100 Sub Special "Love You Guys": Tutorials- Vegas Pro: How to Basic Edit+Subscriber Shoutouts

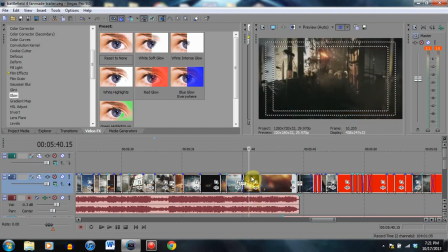Because in the original trailer, you hear them talking and yelling at each other, but you never really see who's doing it. And here, there's just so much chaos, and they're rushing, and they're desperate. And it makes it seem much more realistic to have them shouting. So if you go to the original trailer, you'll notice that.
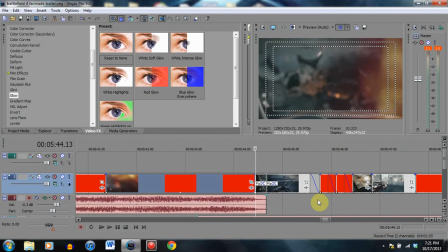Another one here, another transition. We have them in the car, and then just flash to the water vehicle.
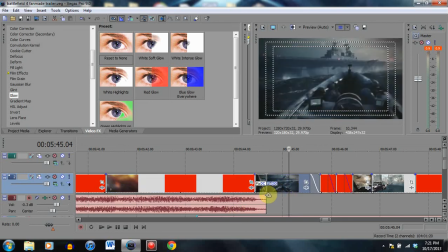And it's also in the same graphics, is the way I want to say it.
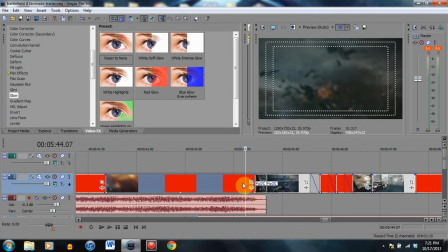Because if I had just taken this clip in the car and used it with one with gameplay and not a cinematic,
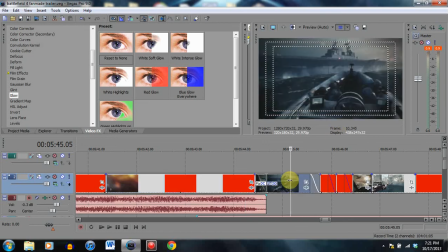it wouldn't have looked nearly as nice. So just make sure that clips that go together and like transition together have the same graphics, have the same,
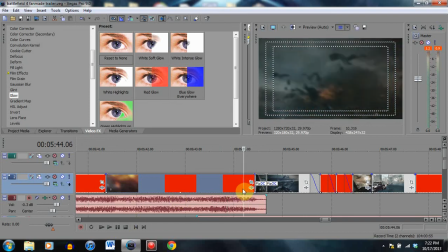I want to say the same tone, the same, like, for instance, this is dark.
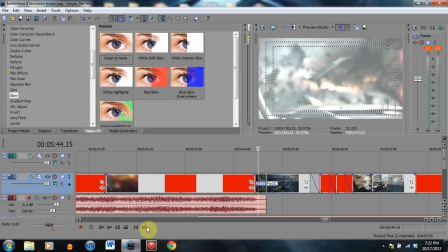This is also dark. And they're also sharing the flash. The reason why they're sharing the flash is because they are both dark.
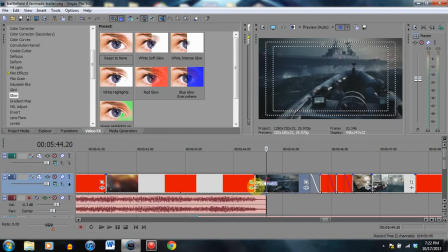So think of it that way as well with flashes. If you're going to do flashes, if they're both dark, you probably want to have them share the flash on each clip. Just a suggestion. It doesn't always work, but that's usually the safe bet.
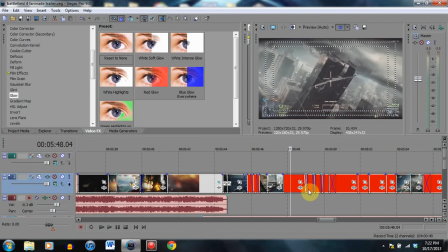We have, getting into the, I've talked to your guys' ears off probably so much right now. But basically, we have another one here, another melee attack. This is completely different.
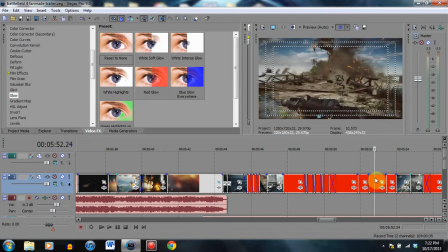We have explosions. Just think about it this way. I'm going to just
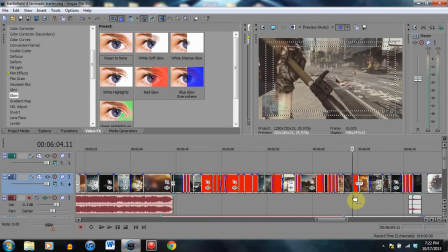basically give you guys the gist of what it is about making a trailer that makes a trailer
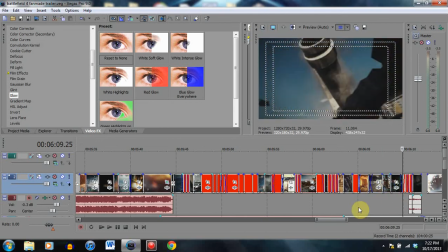exciting and enjoyable and also makes you want to get the game. Again, destructible environments I have here. Right here. Vehicles.
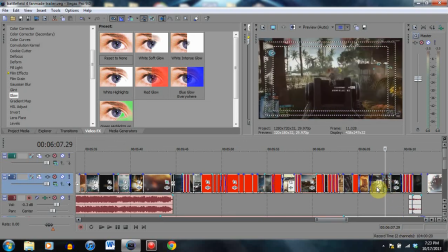Next clip, cinematic. So at the end of the video, I incorporated everything about the game that you learned in the trailer.
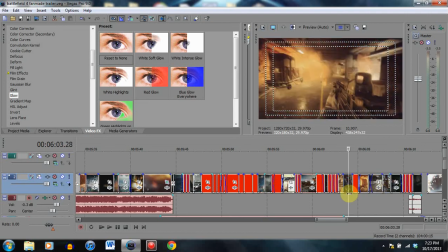Think of it as writing a paper for your language class.
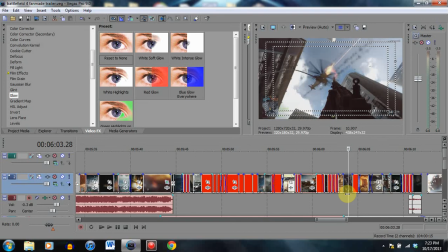I'm sure most of you have taken a language class and know that you have an introduction, a thesis, you have your paragraphs that describe the thesis and your introduction, and then you have your conclusion. And your conclusion is basically a restatement of your thesis. So basically, I have a thesis throughout this, and that's the beginning, showing the gameplay,
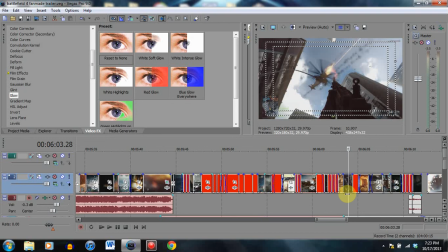showing what it's going to be about, what my trailer is going to entail. And then the bulk of it is the paragraphs. The paragraphs are what is going to show everything about the game, showing explosions, making you excited, making you interested, and then the conclusion encompasses all of that in a very brief time.
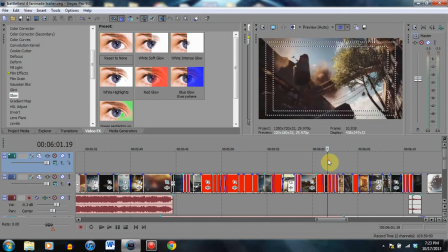So I have destructible environments included here. I also have first-person perspective.
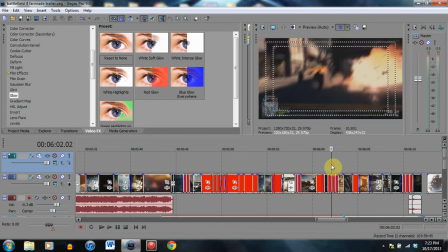I got explosions, make it exciting, showing different kinds of weapons right here, right here.
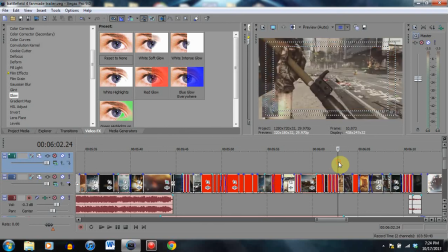You'll see when he's running, and right here we have an RPG, and right here we have another weapon, and then right here another weapon.
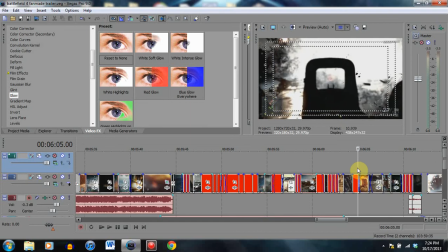So I'm showing you all the different kinds of weapons as well. And I'm showing you that first-person perspective and the actual gameplay.
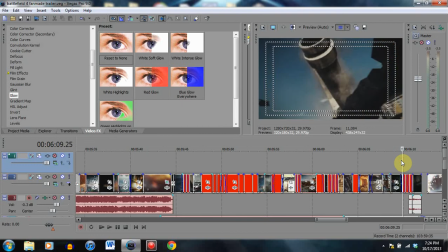Then I'm showing you a cinematic from the showing you a scene from the campaign, I'm sorry.
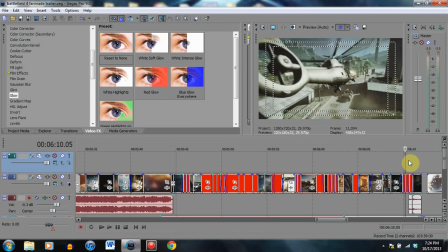Then showing you the destructible environments, vehicles, and the cinematic.
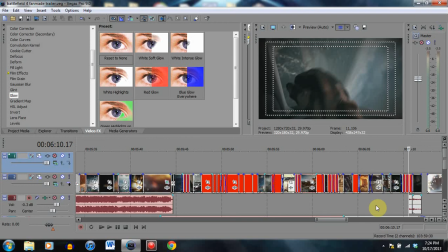So I encompassed everything. In this small area right here, I encompassed everything pretty much that my trailer discussed. And that's what you want to make sure with your trailer. And then, of course, you have the ending right here.
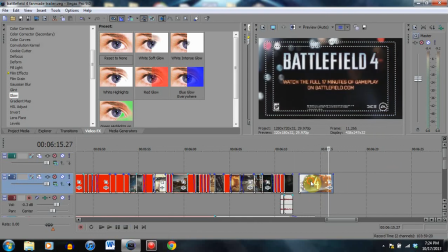End it with a bang, and then make sure it's silent. Just silence, let them take it in. Let them take in the silence. Let them think about it.
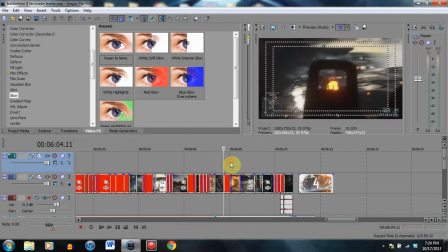It's like their mind is like they're unconsciously thinking about what they just saw. The epicness they just saw.
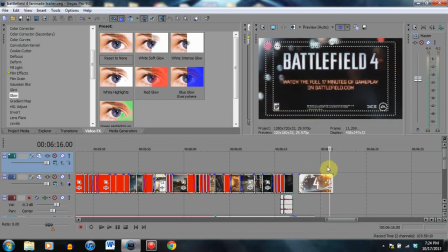So you want to make sure that this is silent and keep them watching, because you still have video going, but it's silent, and they got time to like pretty much collect themselves once it's done.
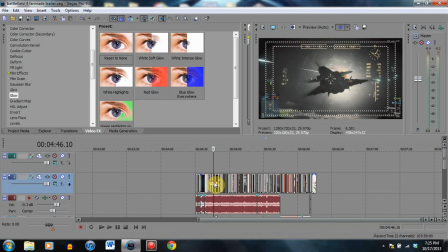So that's pretty much the basics of video editing.